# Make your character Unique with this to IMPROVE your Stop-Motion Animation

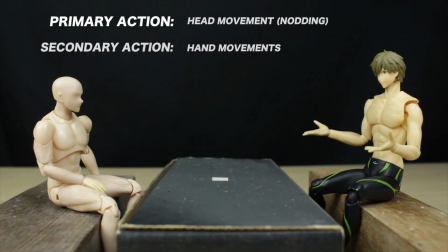Once you've done that, if the secondary action of a shot is stripped from the scene, is the primary action still clear?
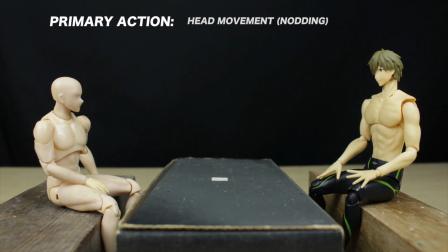It will likely be less interesting and less watchable, but it should still be clear. If it's not, you can revise and make changes to the list accordingly and focus on the action that communicates the essential idea and works naturally together.
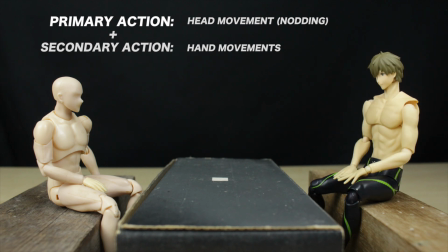This will assure the secondary action will complement instead of distract from the main action.
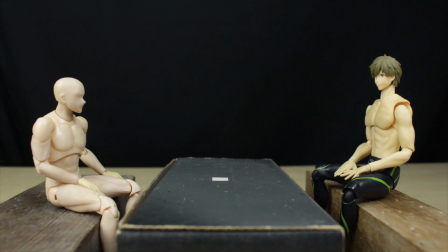And if a scene or circumstances allows it, utilize props for your characters to handle.
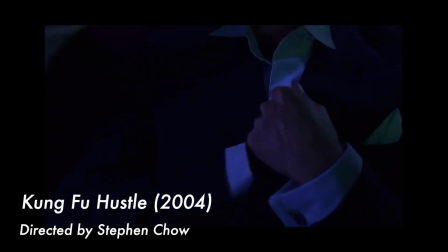There is a reason why actors love to play characters who smoke,
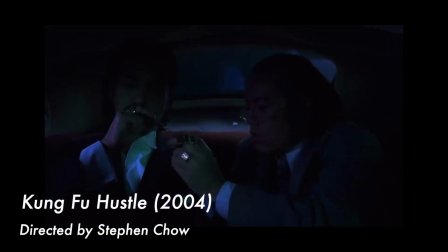nervously fiddling with a pack of cigarettes or lighting someone else's cigarettes to communicate what they are feeling in that situation.
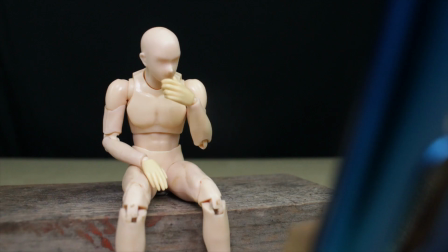If using props isn't an option, take a page out of director Akira Kurosawa's book.
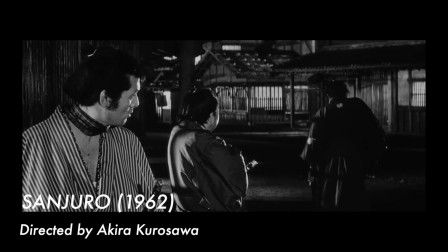Pick a gesture or a unique way a character moves and use it repeatedly wherever necessary to establish habits.
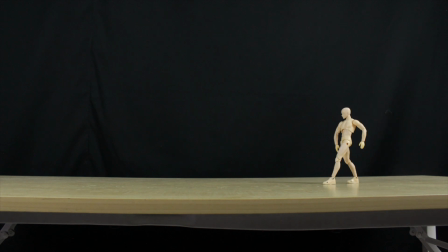This becomes the character's quirks and core part of its identity.
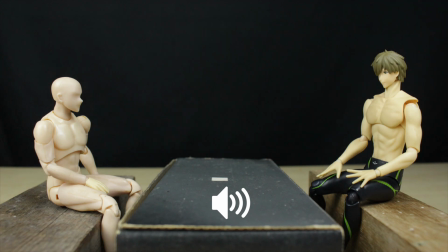Another way to improve your use of the secondary action is to isolate your animation from other factors, such as audio and visual effects, to determine its effectiveness.
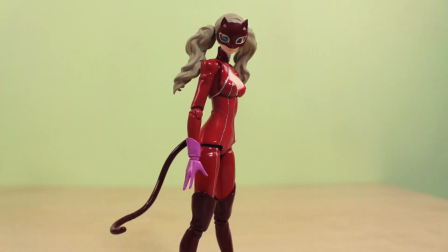From there, you can decide if the secondary action complements with the primary action or not, and if it communicates the character's intention clearer.
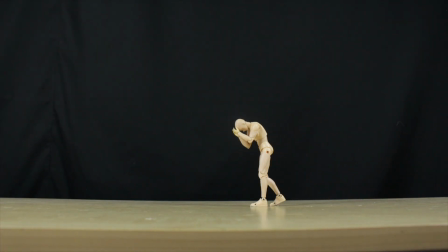An effective use of secondary action allows viewer to identify themselves with the character,
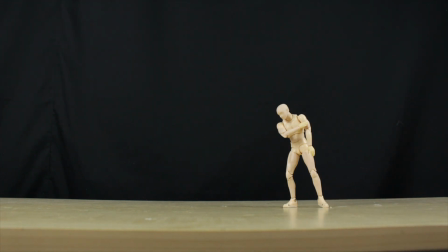and that is how you can use the principle of secondary action to hone your stop-motion craft and be a better visual storyteller.
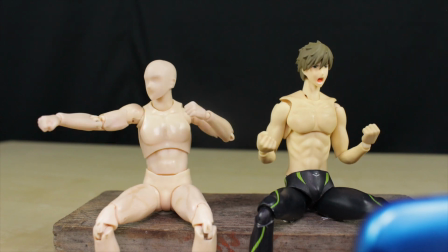And when you find an effective secondary action, it will turn motion into emotion.
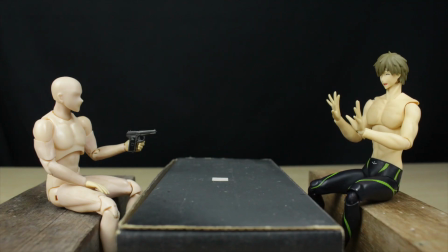And that's it for this video. As always, I hope this video finds you useful or at least entertaining to watch.
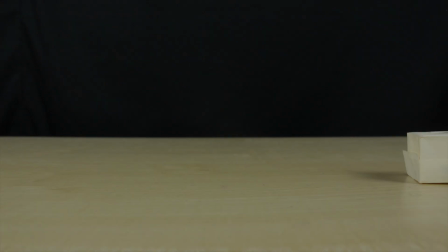If it is, remember to drop a like and get subscribed and ring the notification for when the next video drops.
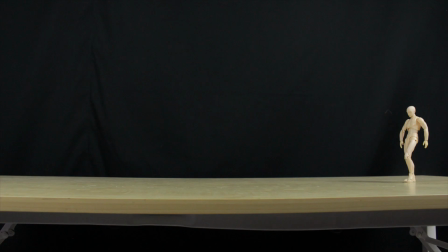Take care, and I'll see you in the next one. Bye.